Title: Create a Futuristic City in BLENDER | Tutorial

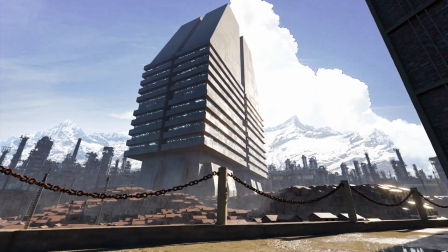Hey guys, SkillaNoodle here. I wanted to create a large sci-fi city scene inspired from things like Halo, Blade Runner, and Star Wars. I wanted to create a large advanced structure set among a dystopian city of shacks and factories, so in this video I'm going to show you my process for creating a large scene like this,
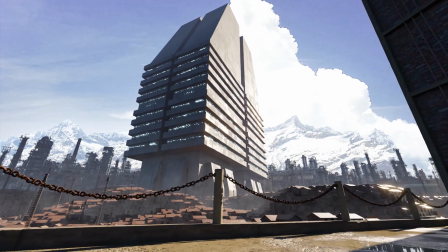and how I achieved a lot of detail without having to put in a ton of work. If you like this video, make sure to like and subscribe for more Blender tutorials.
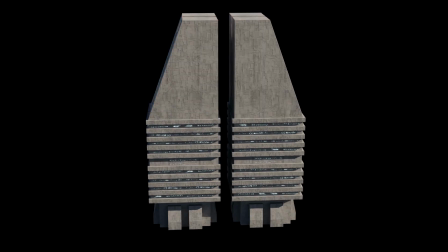I knew I wanted the tower to be the subject of my scene, so I began blocking out my desired shape with some simple cubic shapes.
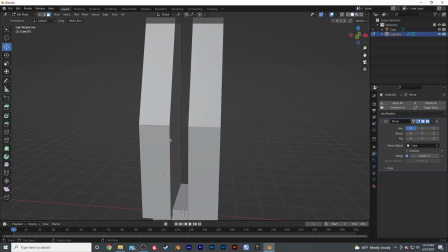I tried to keep the detail relatively low so that I can decide the styling of the detail later and also keep the model as easy to work with as possible while I'm still in the early stages.
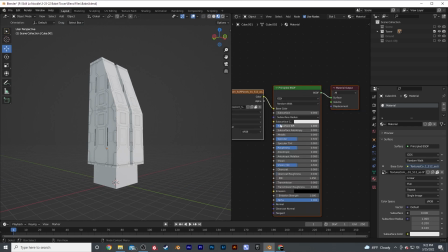After creating the basic shape, I started to experiment with some basic textures to try to define some secondary details.
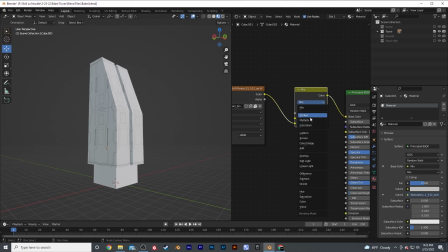When creating a model, it's best to think about it in three layers. The first are primary shapes.
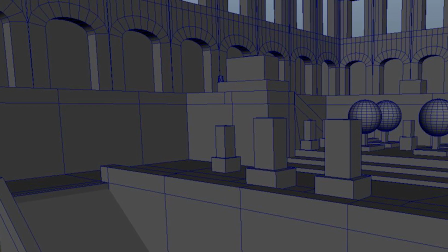These are the basic primitive shapes that block out the entire structure. Use simple shapes like cylinders, cubes, and spheres to really mark this out.
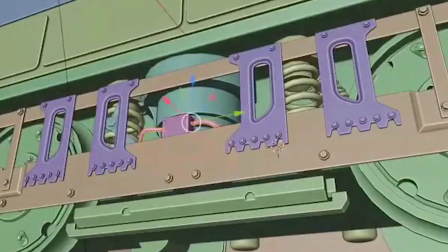Try not to go too detailed right away or else you might get ahead of yourself and end up losing where you're actually at and not have an equal dispersion of details.
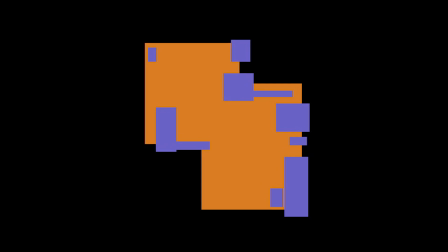Next are secondary shapes. I like to think of these as smaller chunks that form the primary shapes and help define the workings of the structure. Finally are tertiary shapes, the small details that make the object feel more real and that create a feeling that this could be built in the real world.
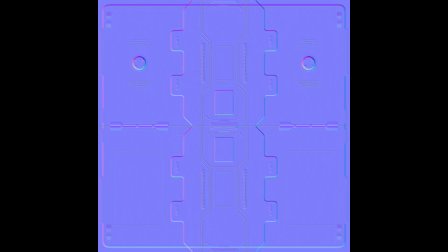Rather than modeling the secondary and tertiary details for the building, I ended up just using textures.
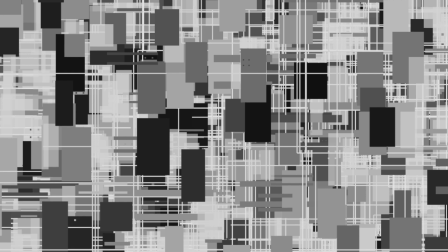I found with creating large structures, it's sometimes easier to load it with those tiny details simply by using chaotic sci-fi textures.
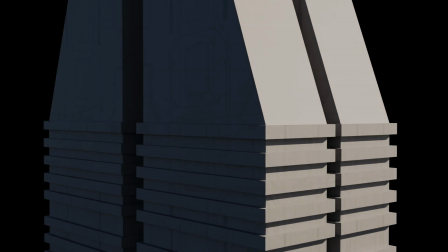And by using some sci-fi panel textures I found on textures.com, I was able to create the secondary shapes that form the structure.
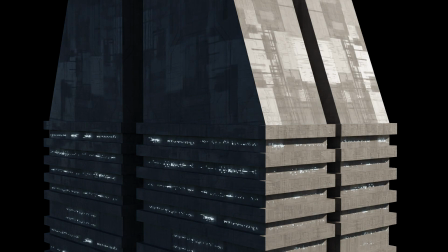I also did this for the tertiary shapes, which is a must because on a structure this large, it just becomes far too much work to add every little detail, and will end up just slowing down your computer and your render.
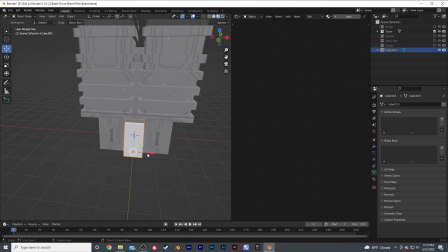At this point, I also added some ridges to the windows and created a more detailed base for the model. It ended up being really simple modeling with texturing and materials doing most of the heavy lifting.
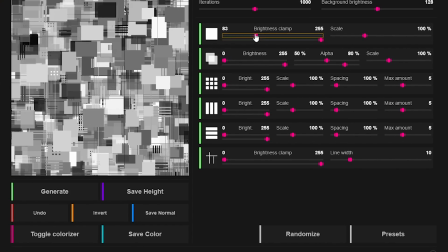To achieve the tertiary shapes, I used a piece of software called J-Splacement. This allowed me to create a bunch of tiny panels all over the structure.
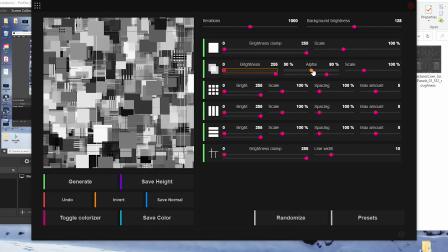It's a texturing software that procedurally generates amazing sci-fi textures. Best part is, it's completely free and easy to install.
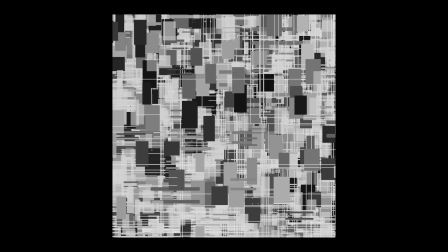While this was my first time using this software, I was still able to create amazing results just playing around with the sliders and using its built-in presets.
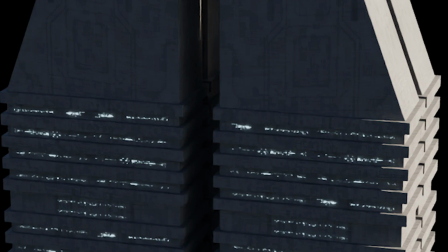I would highly suggest using this for whenever you're trying to make a hard surface structure that needs those micro details that would be far too difficult to model.
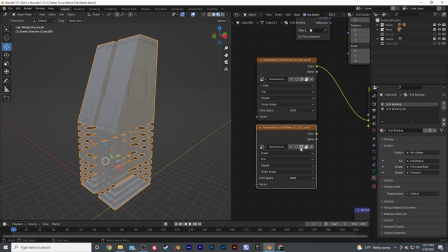After exporting the textures from Jace Placement, I moved back into Blender.
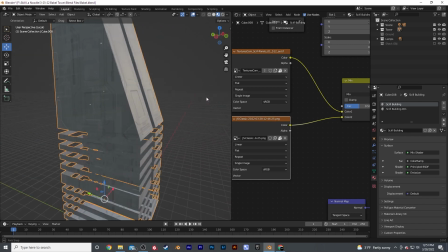I used the textures primarily to control both the roughness and normal textures, which gave the feeling that the structure was formed of many different plates and pieces.
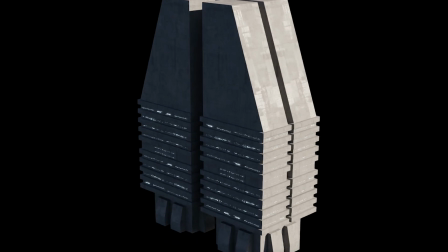With something as large as a building like this, you want to make sure the details are scaled well within it.
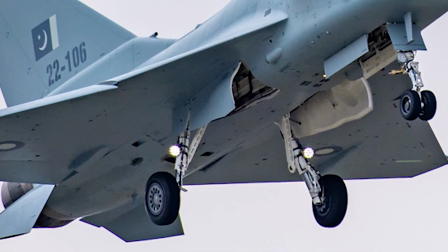Something small like a fighter jet will have much larger details and be made of larger pieces, but a structure will be formed from many small pieces to form the entire thing.
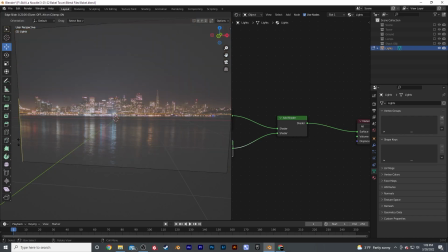To add the glowing windows to the building, I used a technique I learned from Ian Huberts, whose Patreon is definitely worth subscribing to.
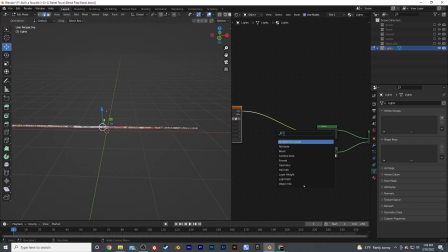It involves taking a picture of city lights or a skyline at night, cutting it into pieces, and then feeding through a color ramp node to add contrast and control the color.
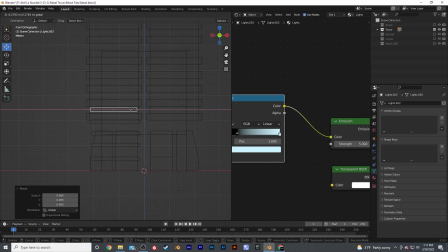I placed it between the window ridges, making sure to use the pieces in a way that wouldn't be repetitive.
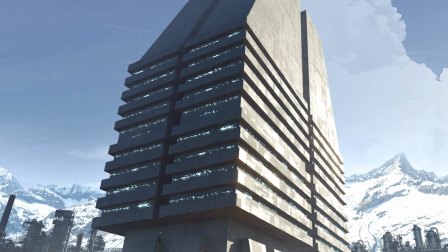This effect brought the whole building together and added a flare that I really needed to stand out.
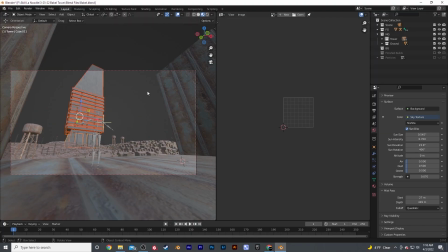Now with my building almost finished, I decided to add more scale to it by duplicating one half of it to the other side, and then I called it complete.
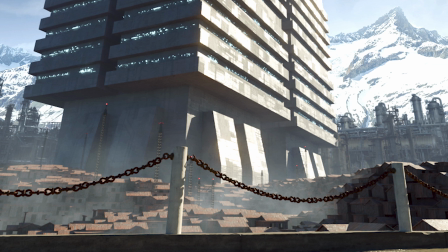To create the dystopian feel and also give off the scale of the large building, I added a city of shacks below the tower. Since these were pretty small in comparison in the tower, I know I didn't need to model a ton of detail. Now, modeling thousands of shacks in this scene would have taken far too long.
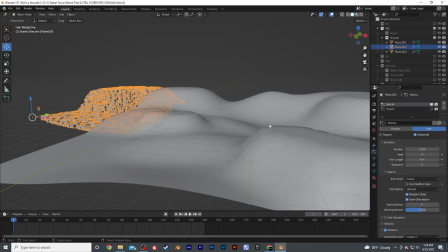In cases like this, the particle system becomes your best friend.
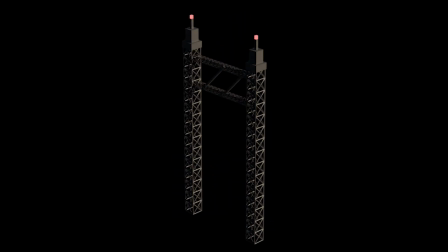Using this same technique, I also modeled some pole structures to add variation and visual interest to the field of shacks.
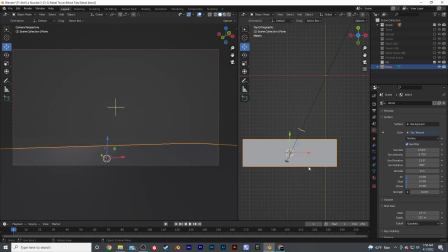I wanted my scene to have depth, so I modeled a simple foreground.
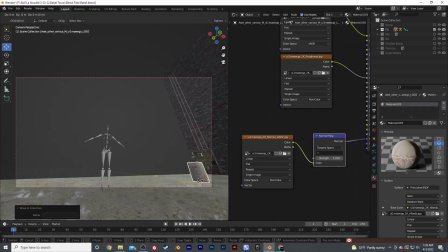I created some simple planes to create a floor and a wall, and I also placed some assets I grabbed off of Megascans, an amazing resource for 3D photo scanned assets.
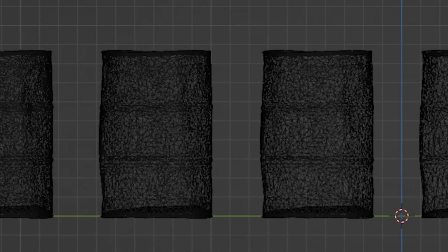They're super easy to use and come in different levels of detail to save space on your computer and render.